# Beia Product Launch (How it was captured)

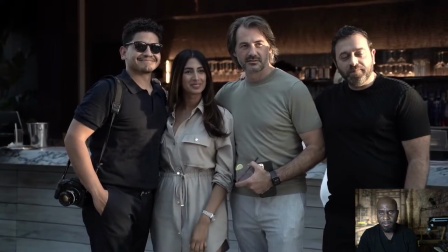38:24 Okay let's go to the next one and this is actually the photographer and
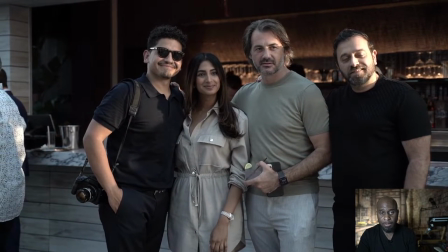38:31 yeah just this someone some of these guys taking pictures
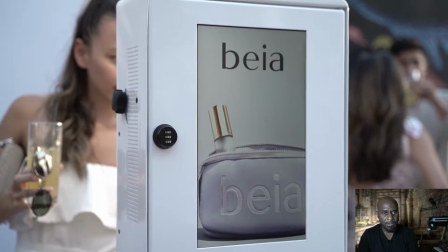38:36 with a photographer let me scroll forward and this was the photo boot I got
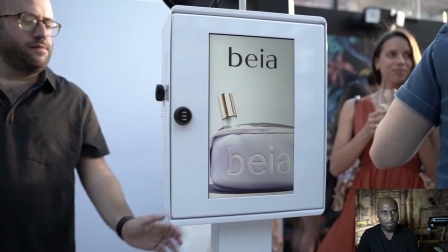38:42 over there to the photo boot let me see what I'm doing here I
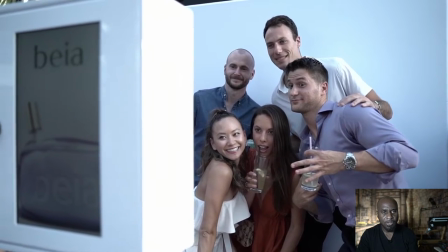38:48 don't know what I'm okay this is what I wanted to show people buy the photo boot
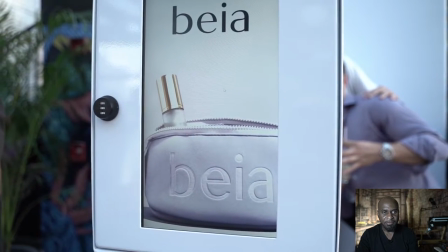38:54 and And I'm just panning from the logo to the people.
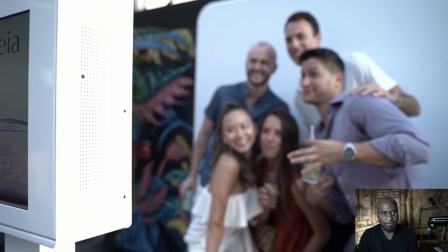39:03 Okay. And that's it.
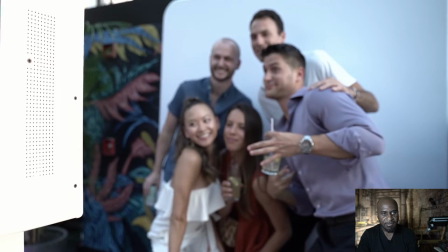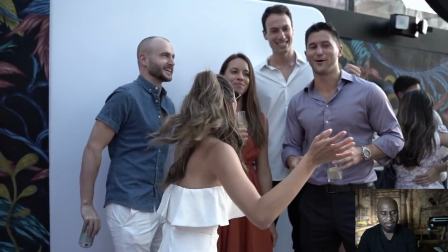39:13 Let's scroll forward. Let's see if there's anything else. These guys are having fun.
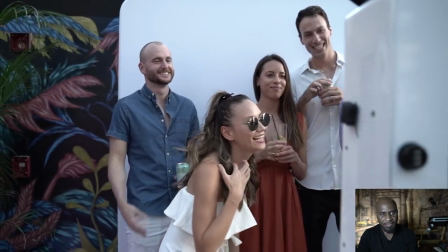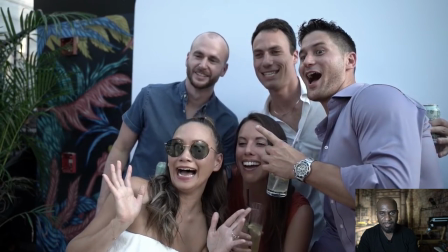39:25 All right. Let's scroll forward. And these guys are still there having fun. The photo booth shots are good to get.
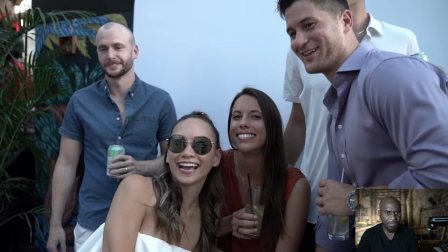39:30 If you're at an event and there's nothing going on, people are at the photo booth, go videographer go by the photo booth and get some nice shots that people have in front because people are very animated in front of a photo booth and they have on some of them have on masks and
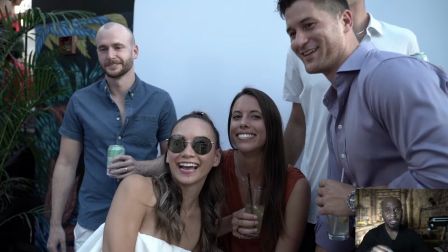39:45 accessories and all that you get good shots by the photo booth so it's a good place to go and get some shots let's go to the next clip okay so
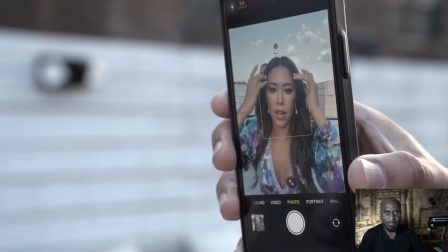39:57 she was Brittany was getting herself ready to do some
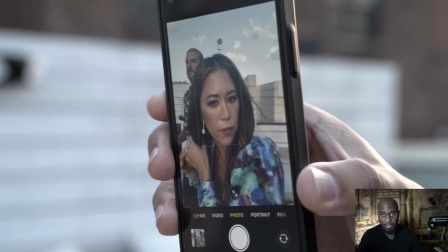40:02 portrait shots with a photographer and with me also and I decided to capture
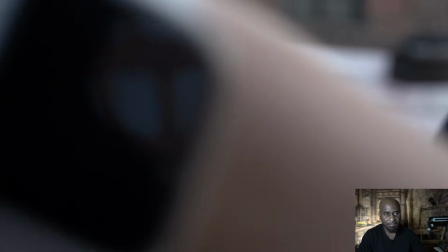40:07 a shot of someone holding a phone so she can see herself I'm getting herself ready so
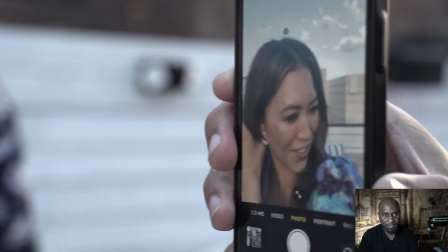40:15 let's go for it see there's anything good yeah this is good you
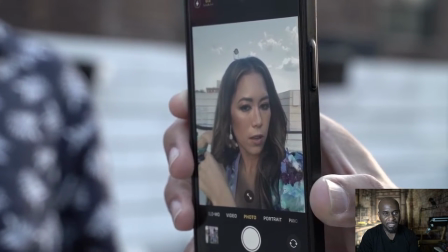40:23 just need five seconds you know just five seconds of good footage and they can use because you know whenever you're looking at out whenever
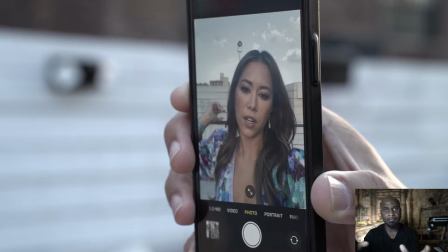40:29 you're looking at a promo video they don't leave a shot on there for more than five seconds five six seconds you know it's not they don't leave a shot on there for long long day they give you a shot you see it it goes now the shot comes in another shot comes in that's how that's how editing goes in these type of shots okay
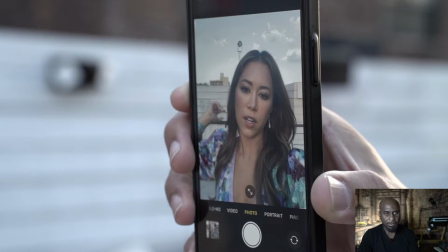40:46 so let's go to the next shot okay
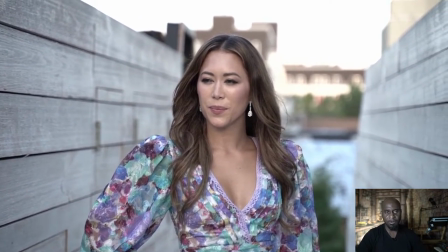40:54 so now the photographer is taking photos of her and I'm on the side of
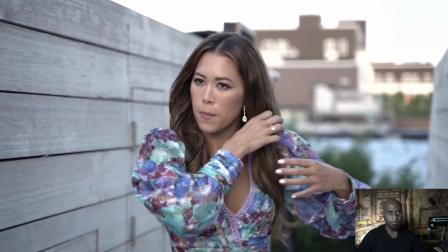40:59 the photographer also getting video of her.
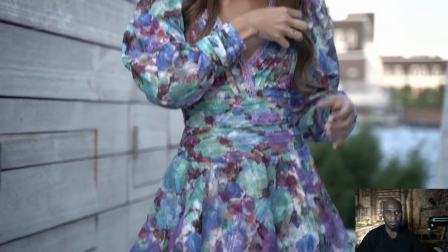41:06 That's the photographer's elbow you just saw. I'm panning down. Let me see.
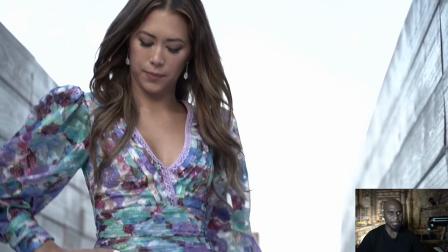41:11 I think I'm trying to pan. I'm trying to look up. I like that hero kind of look up shot.
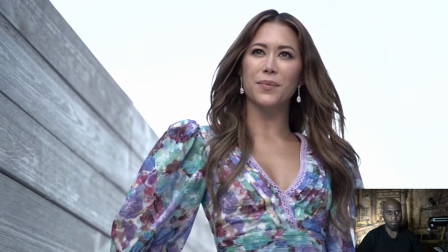41:15 I like this type of shot. I usually do it wider, but I'm right next to the photographer.
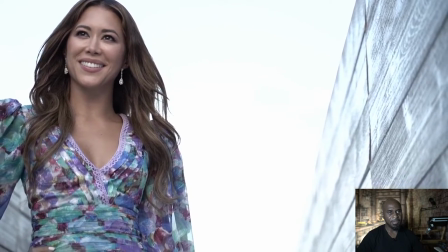41:22 I'm panning left to right. I'm getting some stuff here, and then I'm gonna obviously switch it up and get
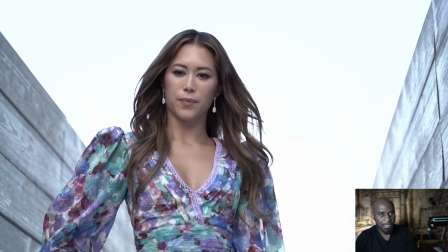41:30 some more stuff while he get his photos so he's he's in
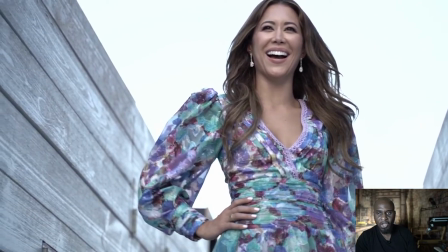41:35 she's smiling she's in charge hands on the hips let
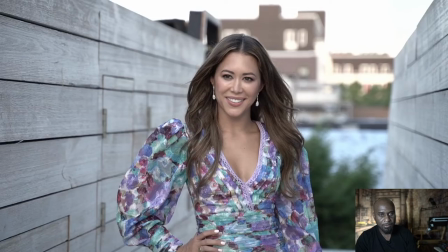41:40 me scroll I'm jumping forward now let's jump forward okay so I came back up to eye level
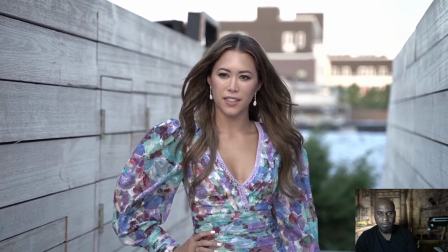41:46 and And let's see, let me jump forward again,
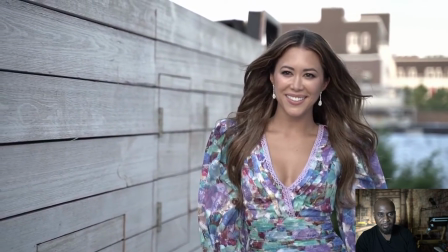41:54 jump forward, so you just pose in for photos, right?
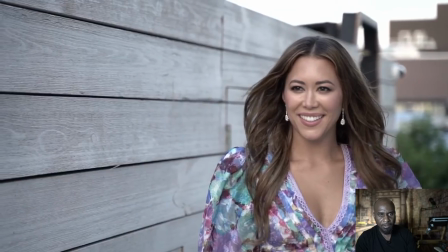42:02 Alright, just fix it on here, pose in,
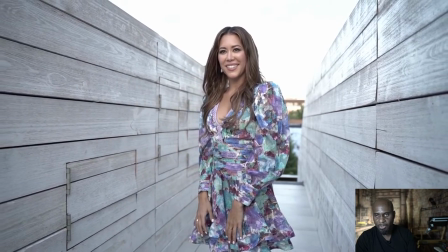42:05 okay, so this is the wider shot and this is what I would usually shoot with something like this, so you can get the walls.